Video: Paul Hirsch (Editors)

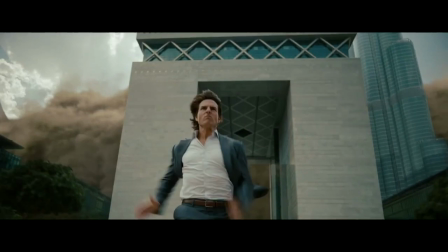I'll be talking about award-winning editor Paul Hirsch, if you couldn't guess from the title.
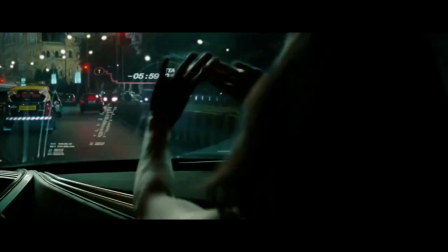The only editor to have two Saturn awards for best editing, and I'll tell you about how he tries to keep us, the viewers, engaged like you can see from the footage here.
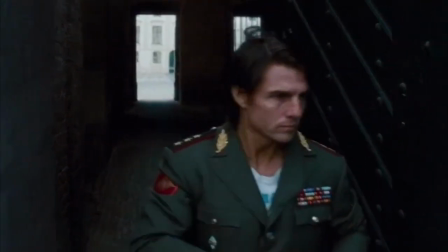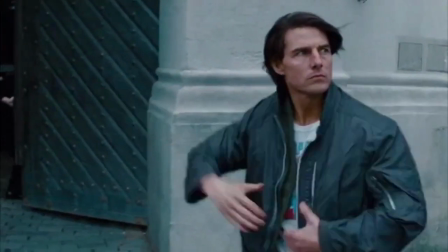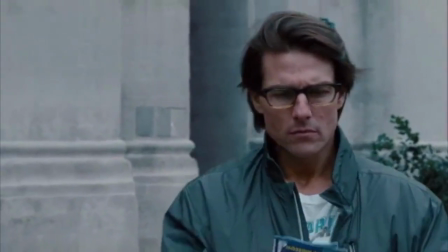You'll see one of his editing techniques as soon as Ethan Hunt finishes changing the skies. There, a standard cut.
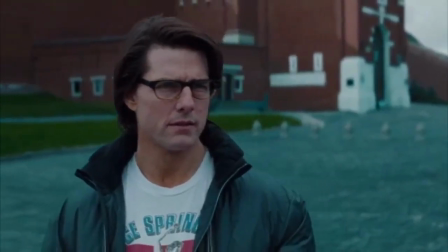This cut was used to show that Ethan Hunt has seen something the audience should know about that is connected to the plot.
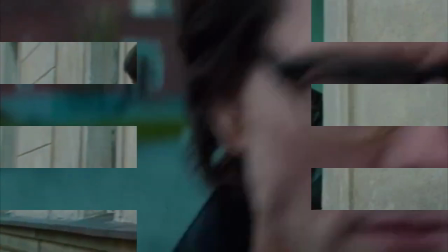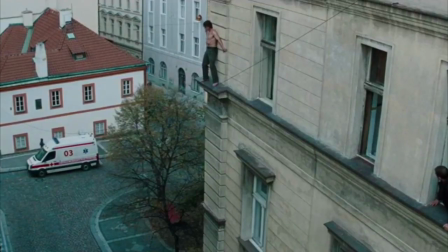Here you'll see a few cuts mostly cutting to POV shots between Ethan and the Russian police officer.
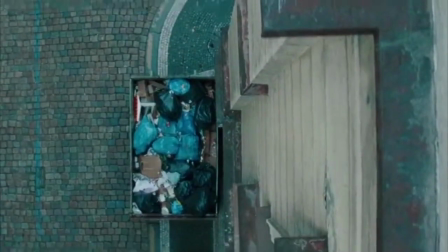It gives the audience a feel like they are on edge with both of them, seeing the edge through their eyes.
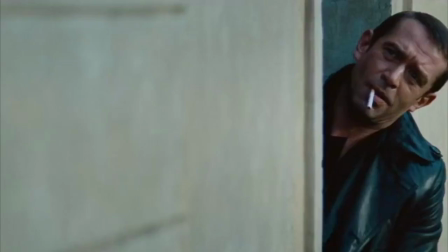Then there is a cutaway scene to really emphasise how high up Ethan really is.
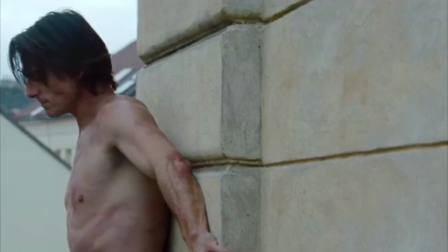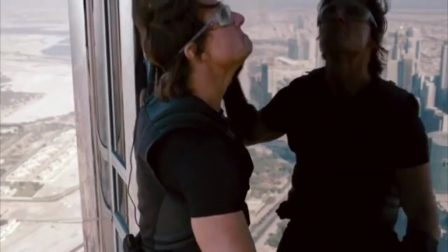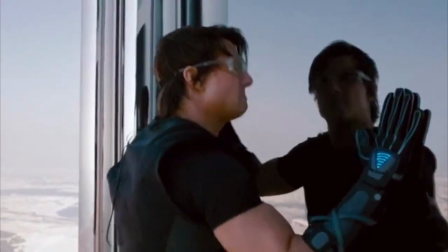In this scene we find Ethan climbing the Burj Khalifa just like the last scene I showed you.
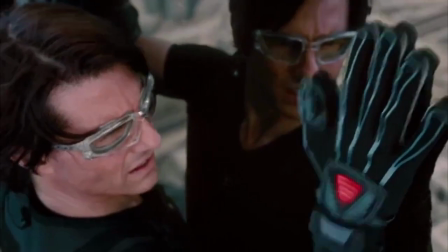Paul Hirsch really tried to emphasise how high up he is and cuts at moments like when his glove stopped working to keep
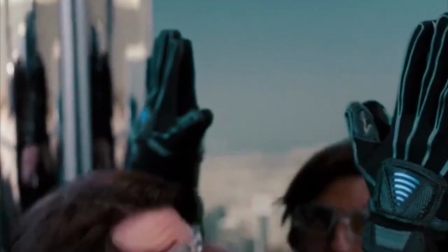the audience on edge and cuts to a bird's eye view just when he was about to drop to add more suspense.
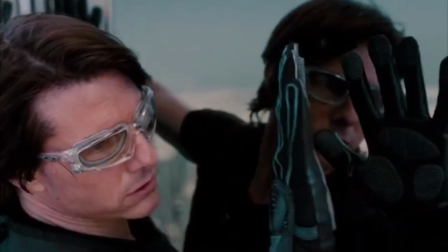He also included a couple of cutaways.
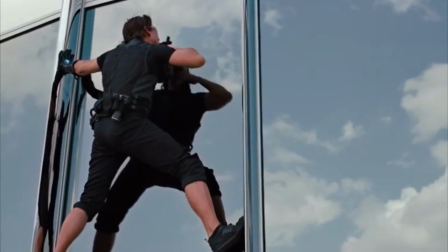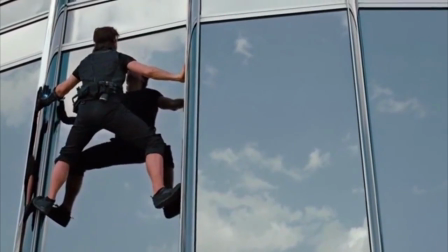The editor shapes the story. The editor is the problem solver, the director's confident and sounding board.
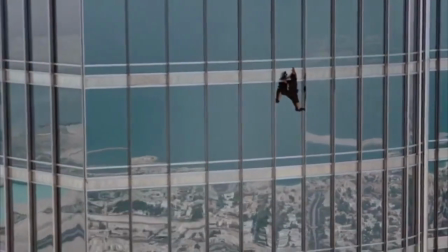The editor will go through the script with the director to let them know what can and can't be done in the story.
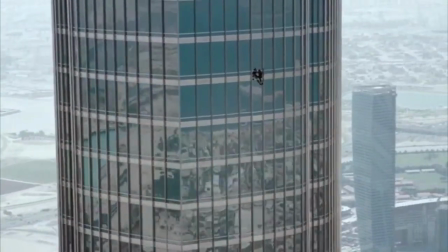The editor will make a quick rough cut which won't change unless the director changes the narrative of the story.
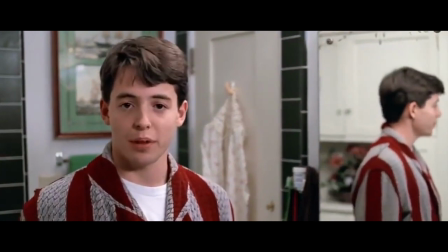The editor is responsible for setting the mood, suspense and excitement of the film.
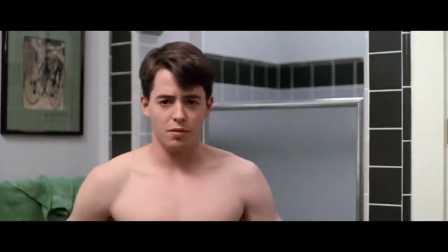They have to be able to work on their own, be technical, a sense of narrative, know how to help the director achieve their vision.
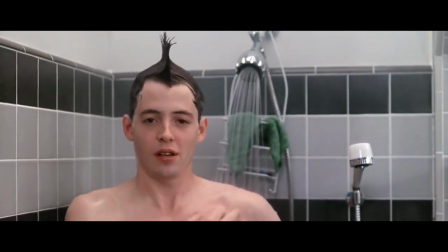The editor will work on films, television, commercials and music videos.
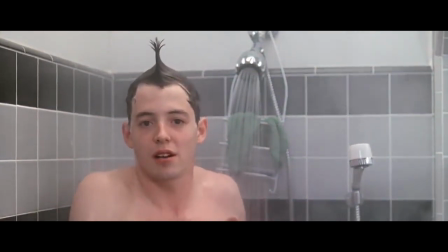They have to know how to use editing software like Avid Media Compressor, Premiere Pro, Final Cut Pro.
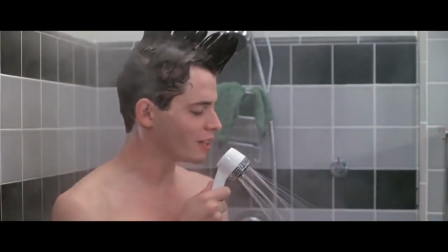They also have to be able to use local and external drives and also servers and networks.
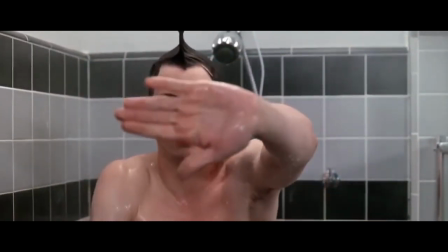Here we see Ferris Bueller about to enter the shower and leave the shower in less than 60 seconds.
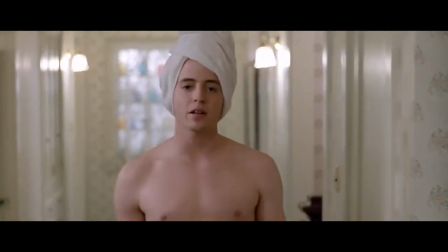The technique Paul Hurst uses is a jump cut to make the audience think he took a shower in normal time and this technique is usually used to speed up time.
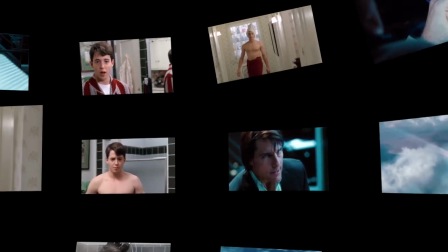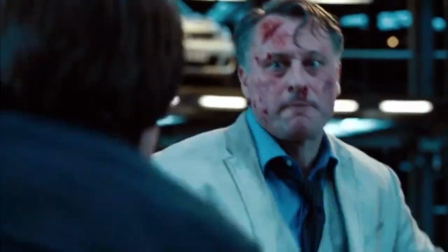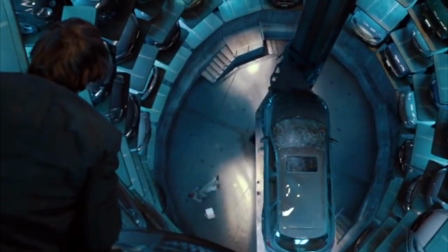Back to Mission Impossible, here we see a few techniques Paul uses but the one I want to focus on is the cross cut which shows 4 different scenes happening simultaneously.
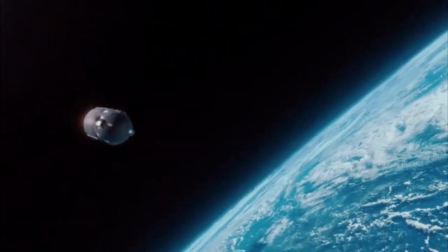Here Paul uses the cuts brilliantly to keep the suspense and to show the audience how close they were to actually failing the mission.
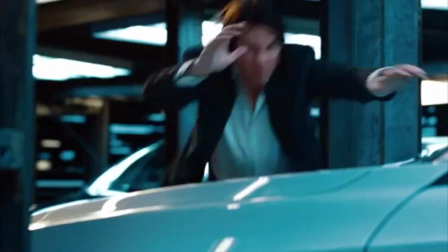He also added a few jump cuts to add suspense to this car crash.